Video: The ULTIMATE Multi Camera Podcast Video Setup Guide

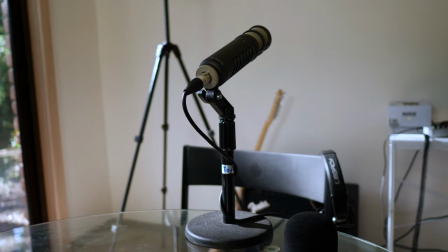12:17 So I had the sort of the pleb one, which you couldn't move a whole but I was the shortest, so it didn't matter.
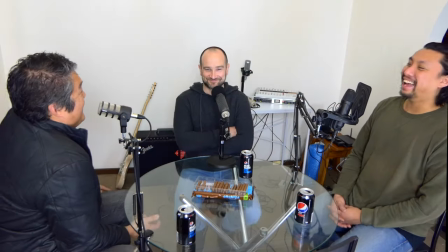12:23 One shot to think about as well, if you've got an extra camera spare, is the room shot.
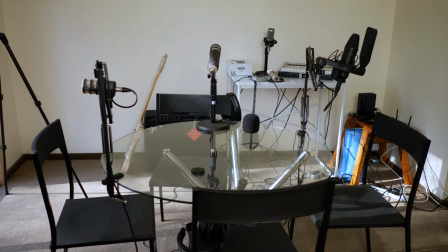12:28 So having everybody in shot. Now if you're using a micro four thirds camera like I am, this is a 15 millimeter lens, it would be a great lens for that.
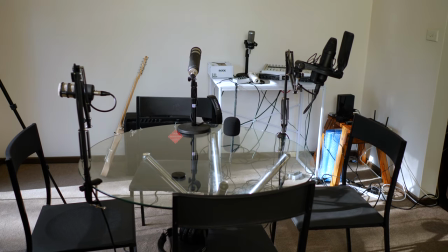12:35 I would almost opt for a zoom lens, like a 12 to 60 kit lens or something like that. So you can get the exact width that you need in the shot.
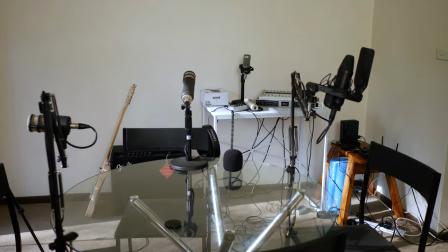12:42 So you can get a really wide angle, or you can actually zoom it in and get something that works.
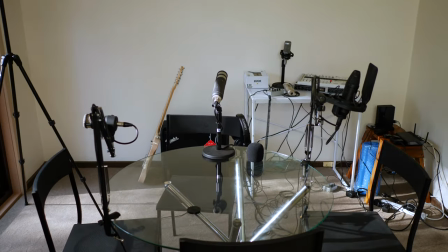12:46 But yeah, think about this angle, try to get something that works, try to keep the horizon fairly steady if you can, which is another one of my problems.
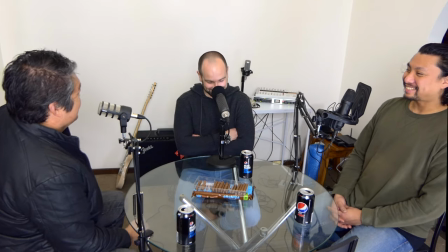12:55 But yeah, this shot will definitely help, especially if you need to edit the video or if everybody starts laughing or whatever at one particular time.
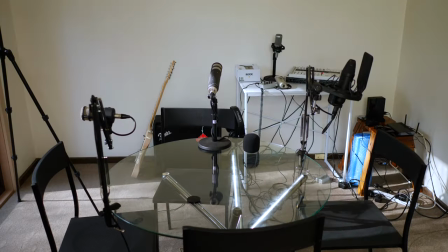13:01 It's a really cool shot to have.
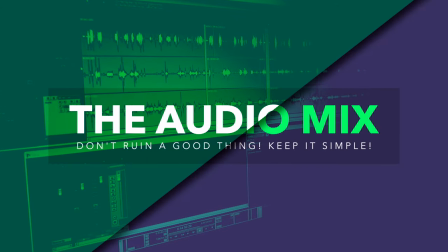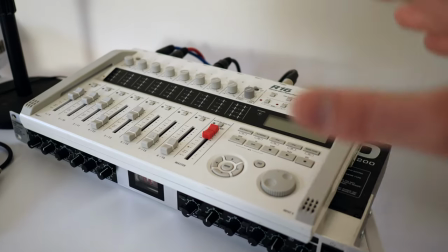13:08 Once the podcast was completed,
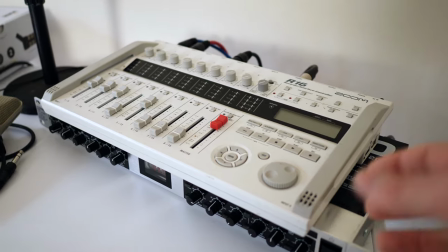13:10 I took the audio out of this via the SD card slot on the side and I took it into my computer that I do all of my audio editing on.
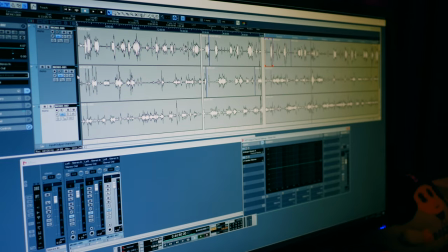13:18 What you're looking at right now is each section of the podcast broken up into three different sections because we did take a break between each particular topic.
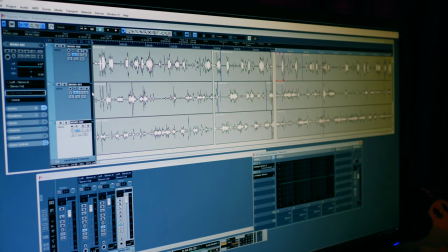13:26 Now you might notice that it looks like some stuff is spiking all the way up to the end.
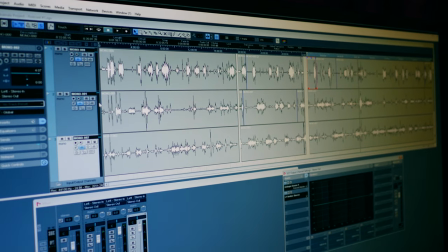13:31 I've actually got a limiter on there. The way that I like to use this, I don't like to gate the audio and I feel like sometimes when you add a gate it's really distracting.
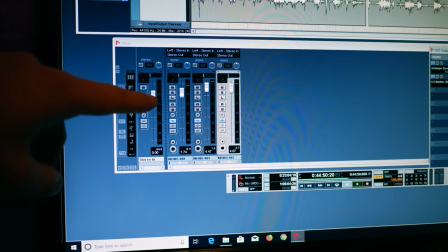13:39 So if we look at the controls here, I've actually got my channel down the most.
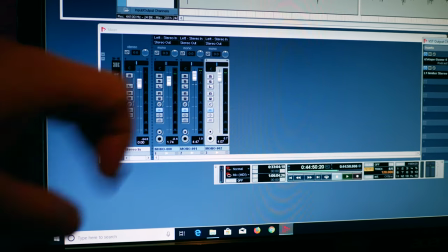13:44 Rick's is slightly above mine and ryan's is up even further he was using the condenser microphone and he's a softly spoken guy he's also sitting back
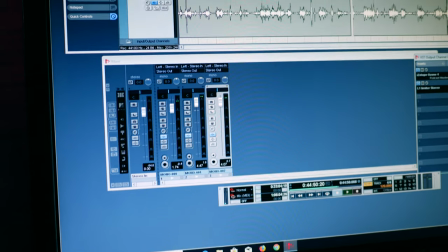13:51 further from the mic so i kind of cranked his up a little bit extra as well and i also adjusted the track volume to kind of peak
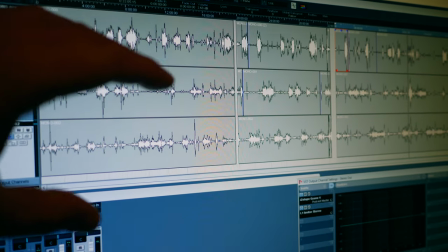13:59 at the same spot on each track so i know that at our most loud point
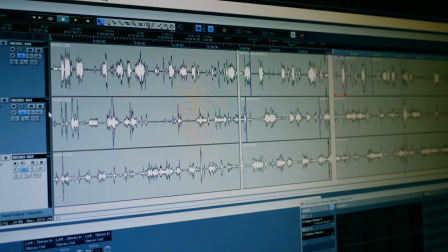14:04 we're all going to be the same i also ran a plug-in on the actual
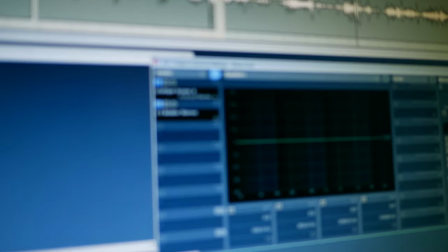14:10 master bus of the mixdown.
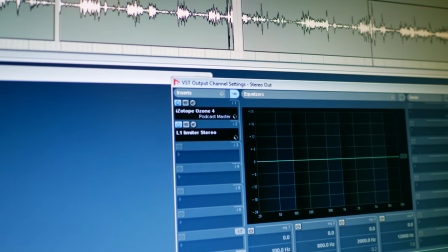14:12 I used iZotope Ozone 4 and I also used the limiter to make sure that there weren't any bits that were actually spiking or whatever.
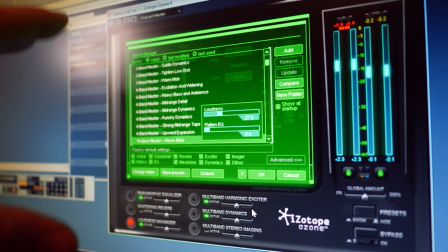14:21 iZotope is just a great mastering tool and just something that makes everything sound better.
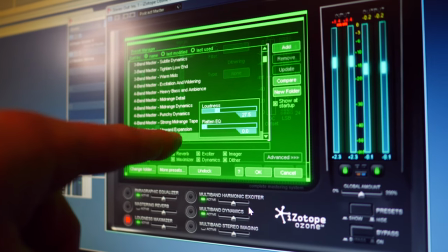14:26 One of my favorite presets is 4 band master warm mids and then I customize that to my liking.
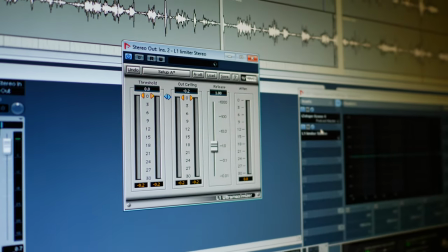14:32 Now in terms of the limiter all I use is the Waves L1 limiter stereo.
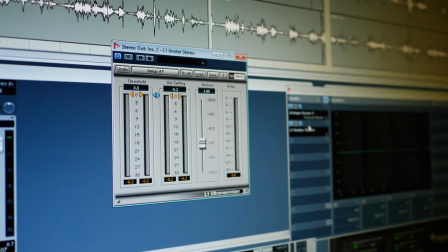14:36 I've had this forever and all I do is bring the out ceiling down to minus 0.2 just
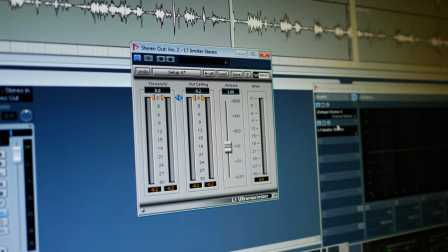14:43 to make sure nothing clips in case it does within the iZotope software now if you're on a budget and you don't need the camera equipment and you just want a good audio setup check out my video up in the cards here it's probably the best setup for under 100 us dollars you can get also leave a link in the description so you can check that video out as well one thing to take note of anytime you're in front of the camera or you're setting up cameras for other people to be in front of think about this whole rule of thirds notice that i'm kind of towards one side of the screen that means if i'm looking to someone that's over here it makes sense if you can mirror that image coming back so if they're talking to you you want to kind of capture you on this side of the screen looking this way and that will create that dynamic where people are actually looking at each other and if you've got someone in
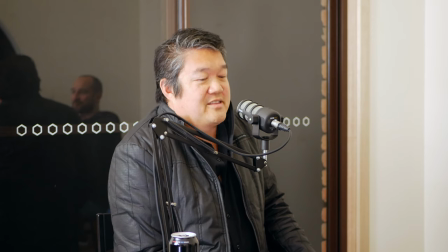15:33 the center just put them dead center looking this way now that's not a necessity a lot of podcasts even popular podcasts don't do that either but if you have a situation like i do where there's three people and you need to get the best sort of you know angles on people try to
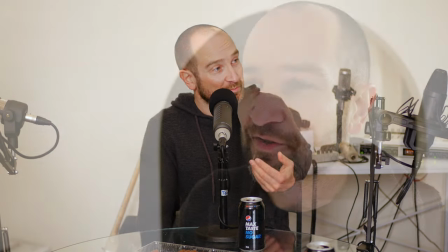15:48 shoot from the sides that way it will actually look like they're looking across the table at whoever's on the other side or in the center and it's very obvious which way they're turning thanks for watching guys my name's shane i hope this video was helpful if it was please give it a thumbs up i appreciate that all the links will be down in the description to bnh their affiliate links as well if this video was helpful I appreciate your shopping there won't cost you any more. So in terms of this particular setup in this room I can do it in my dining room which means anyone can
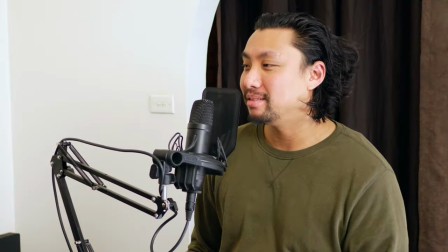16:15 do it in a lounge room you know and even in the kitchen if need be or wherever it doesn't really matter.